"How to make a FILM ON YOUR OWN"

one of the hardest things to nail when you're filmmaking on your own is framing and you're blocking if you're behind the camera hitting record how can you make sure that you in front of the camera are perfectly in the frame and how you want the story to be told well as you can see i get that perfect every single time nailed it so now i'm going to show you how to nail your framing when you're
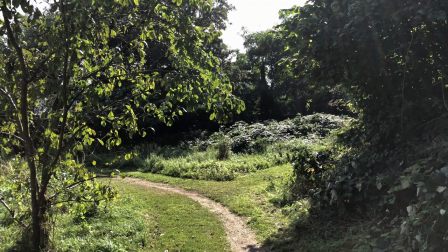filming on your own now when it comes to framing i love to use my environment so i can see where i'm framing and how i'm framing for myself my head
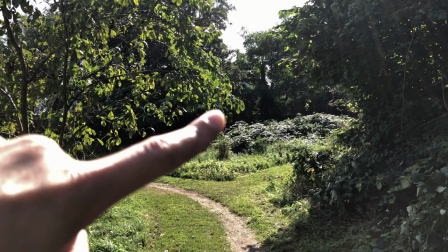my height all that kind of stuff so if you look at the tree here for example I know that that's well in frame so if my
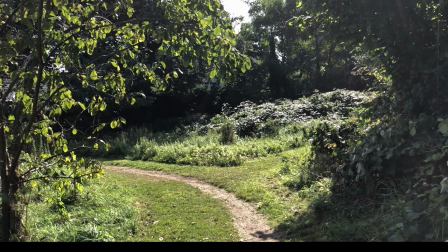head is going to be about that height I know that I'll be in frame when I cross that tree so for example if I do this now
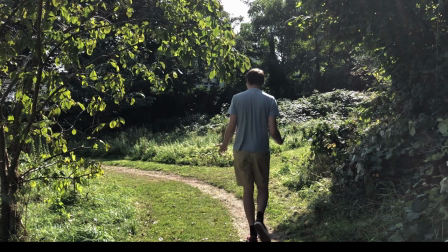if I walk away as I'm walking past this tree I am about the height of this tree so I know that when I go back past I'll be
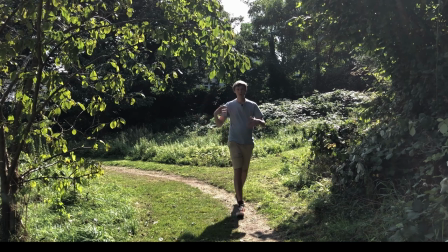in frame and that way I'm not chopping off my head I'm not losing any of my body and that way I can get nice good
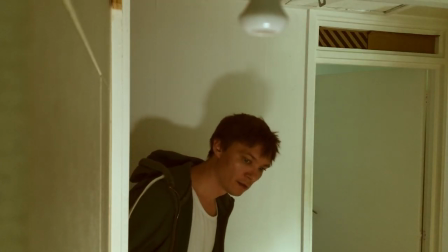framing for my shot and I use this environment technique for this shot in Survivor All Costs one of my early short
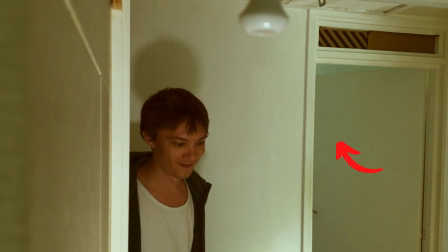films I wanted to sure that door in the background was wide open so it felt a bit ominous like something could burst through there as well as having the light switch at the front of the frame to add depth so using your environment is a really good technique for your framing
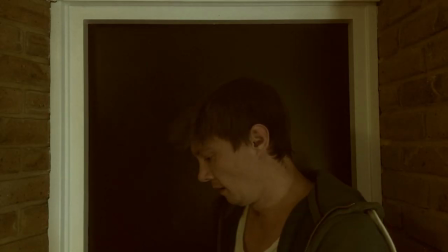and making sure that you're not cutting your head off in shots also here the door frame that's a good way to see it as well as you can see from this i have perfected the art of nailing focus on my own when i'm filming by myself but here's a couple of tips to help you
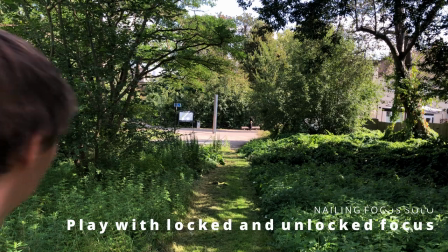nail your focus on your own nailing focus when you're filmmaking on your own is one of the hardest things you can do one
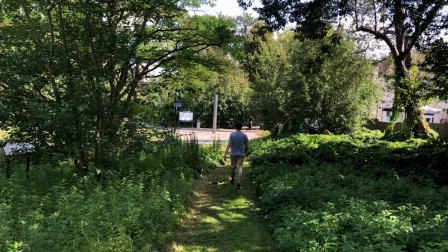of the ways i got around this was by using the auto focus so put yourself in the middle of the frame have the auto focus pretty much there and when you walk away you'll still be fairly clearly in focus and when you come right up to the camera for a shallow depth of
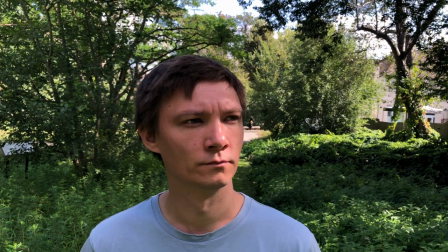field you're going to be really in focus and it's going to look really professional as if you've got someone else filming you the way i did this was using filmic
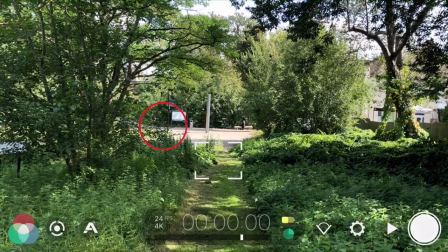pro getting that filmic pro reticule for the focus which i highly recommend you buy this app by the way very good professional smartphone filmmaking app and then you're going to move into that square so you take up virtually the whole square almost the whole way that you're walking in and out of shot so even if you're further away you're going to be in focus and then as you come closer you're going to have a nice
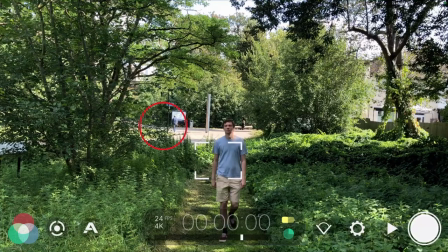shallow depth of field and again it's going to look like someone else is filming you and adds a bit higher higher end production value really to what you're
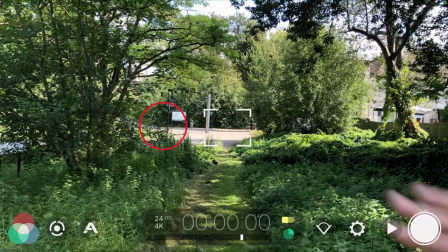filming and it can give you some really really nice shots as you can see here now i would avoid a lot of movement when you're
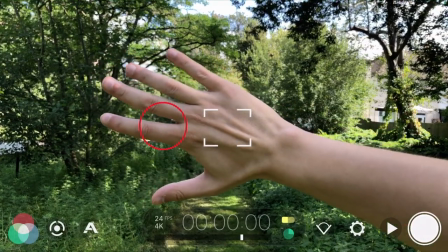using the auto focus like any kind of auto focus it can struggle to pick you up how you want it to pick you up and even
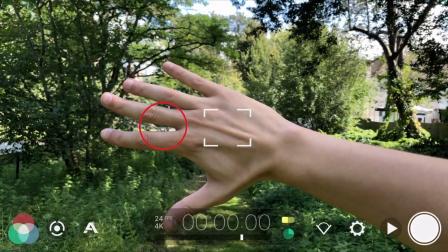just clenching my fist and opening my hand the focus struggles a bit here so i'd highly recommend using it when you're in the center of the frame
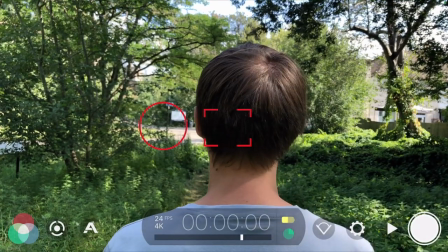and not using too much movement something else you can do is using yourself as in a shallow depth of field and locking that focus
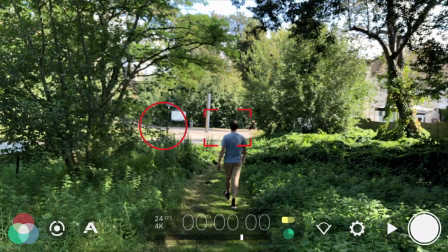walking away into a softer depth of field into the background a deep depth of field and that way when you're coming back to the camera as well you're walking
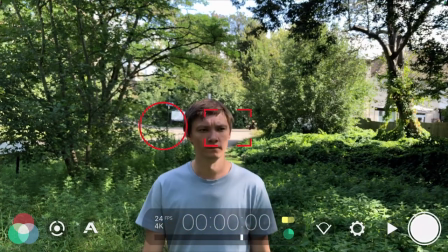from a blurred background into focus and it's a nice technique which adds a little bit more interest for the viewer watching rather than just having a static kind of focus the whole way through a film. Now as you can see one of the hardest things you'll battle against when you're outside filming on your own is lighting. Lighting is such an important part of filmmaking and when you're on your own you can't exactly control the sun but you can control how you use the sun and the sunlight. So don't walk towards the sun if you're going to walk towards the sun you're going to have blown out highlights like your skin, light colored shirts that kind of thing. It's going to be very very difficult to keep that under control and because you haven't got a second person to hold a diffuser above you to soften that light you really want to avoid those situations one way to soften light when you're filming on your own is to have yourself under trees places
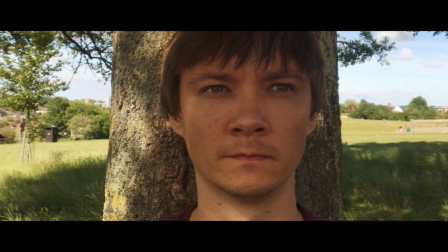where there's shade like in the distance behind me that kind of place as well make sure that you use what's around you so you can soften that light nicely
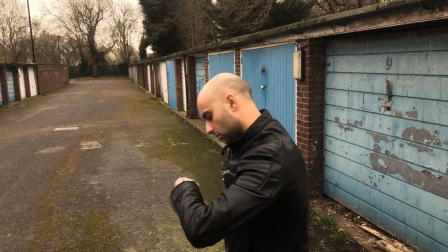also if it's a cloudy day that really really helps if you've got bright sunshine and blue skies it can be very very difficult even if you're using a ND filter even if it's a strong one but if it's a cloudy day that can really help you get that softer light or if you want to film in a golden hour as well that's when you're in the sort of first hour or so of light in the daytime and the last hour or so of light in the evening when you get that nice kind of warm kind of light and often you're able to film without too much worry about highlights as you can see don't film yourself towards the sunlight it can really really harm your video and make your filmmaking look very amateur if you want to know how to film indoors i have a video for that right here and that will teach you how to get really nice cinematic lighting
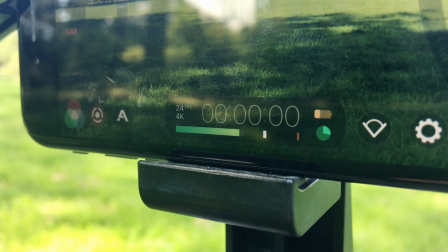on your own indoors with a diffusion filter sound check sound check this is a sound check sound check sound check now one of the hardest things about smartphone filmmaking on your own is getting really good sound so a few tips i would share with you are as follows make sure before you hit record on your phone or whatever you're filming on that your sound is working it sounds really obvious but i have had a
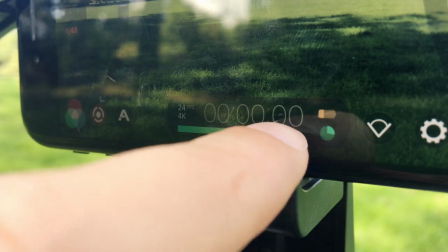couple of takes in the past where i've got back in post-production and editing and i found out that the sound isn't actually working or it's much lower than i wanted it to be and it's really hard to bring it back up to a level where it sounds professional so check your audio before you go if you're using filmic pro make sure that audio bar isn't so low that you can't hear the audio and make sure it's not so high
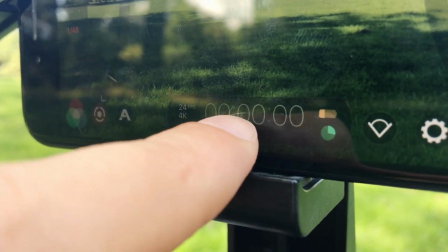that the audio gets blown out and really horrible to listen to at the end of your takes before you move to the next location make sure that you check your recordings as well so that the audio is all right for those you can record them at the time again if you need to do another take so get a good sound but if you get to the end of the day it might be too late for you to go back and get those shots again with good sound so check before a take and after a take so you get good audio also
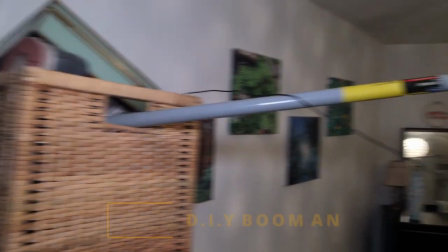if you don't have a road wireless go or a lavalier mic maybe you just have the microphone that comes with your iphone you know the ones with the headset it's okay you can make a film without sound you can do a silent film or you can go to freesound.org where you can get sounds and overlays and kind of atmosphere sounds that kind of thing or you can record sounds from your phone wherever you go and add them on top of your film on top of that as well you can go to something like epidemic sound which is what i use but they have a series of sound effects background
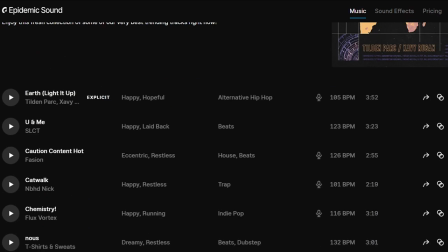sounds atmosphere sounds so if you can't do sound live there because you don't have microphones or the equipment that doesn't mean you can't have good sound still either do a silent film or look at websites where you can subscribe even just for a month so that you can make your film put the sounds music and everything you want into that and you can still get good sound just because you don't necessarily have microphones doesn't mean you
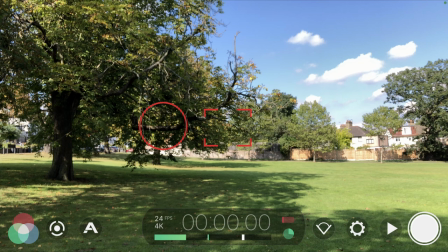don't have good sound now one of my favorite tips that i give to people when it comes to filmmaking on your own and especially with smartphone filmmaking is film
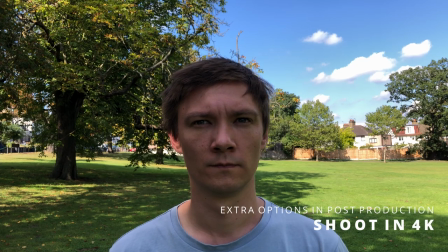in 4k now the reason being is that it gives you extra options in post-production so if you're not happy with the framing because you've been filming on your own which i have done in films and even in this video there are plenty of shots that you'll see in this video that i have
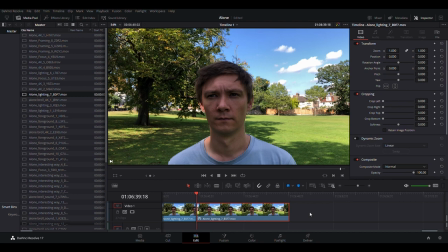reframed using this 4k method in post-production so if you're not happy with this whilst i'm centralized in this shot which i'm happy with there's maybe a bit too much space around me for this so i'm going to adjust this and make sure that i'm nice and close up so we're going to go for a tighter close-up here by zooming in just to adjust that shot a little bit to centralize me even more but
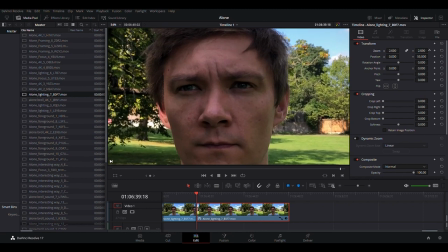if you want to go for an extreme close-up you can do that as well and zoom right into the eyes and create a completely different shot from the one
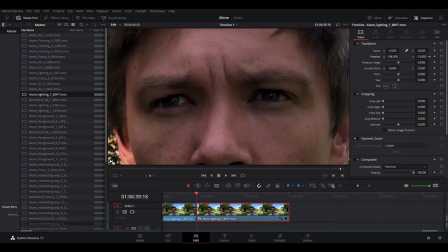shot that you filmed in real life so you can take one shot that's perhaps a mid or something like that and create about
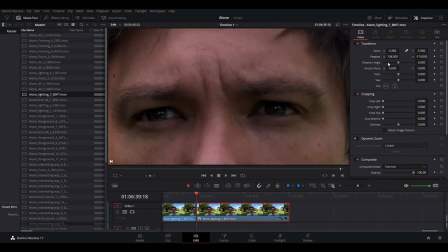two or three different shots just from that one shot that you got is that enough shots for you i think it is but yes you can tighten up here depending on lighting this may work a little bit less so on my nose here you can see bit of noise but generally this will work really really well you can see the eyes pretty clearly here and it makes a much more interesting shot in an extreme close-up for
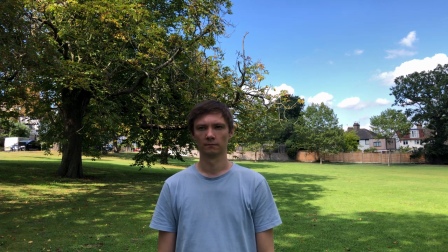this one as well i'm going to show you exactly what i'll do if it's a bit further away and you can do exactly the same technique bring the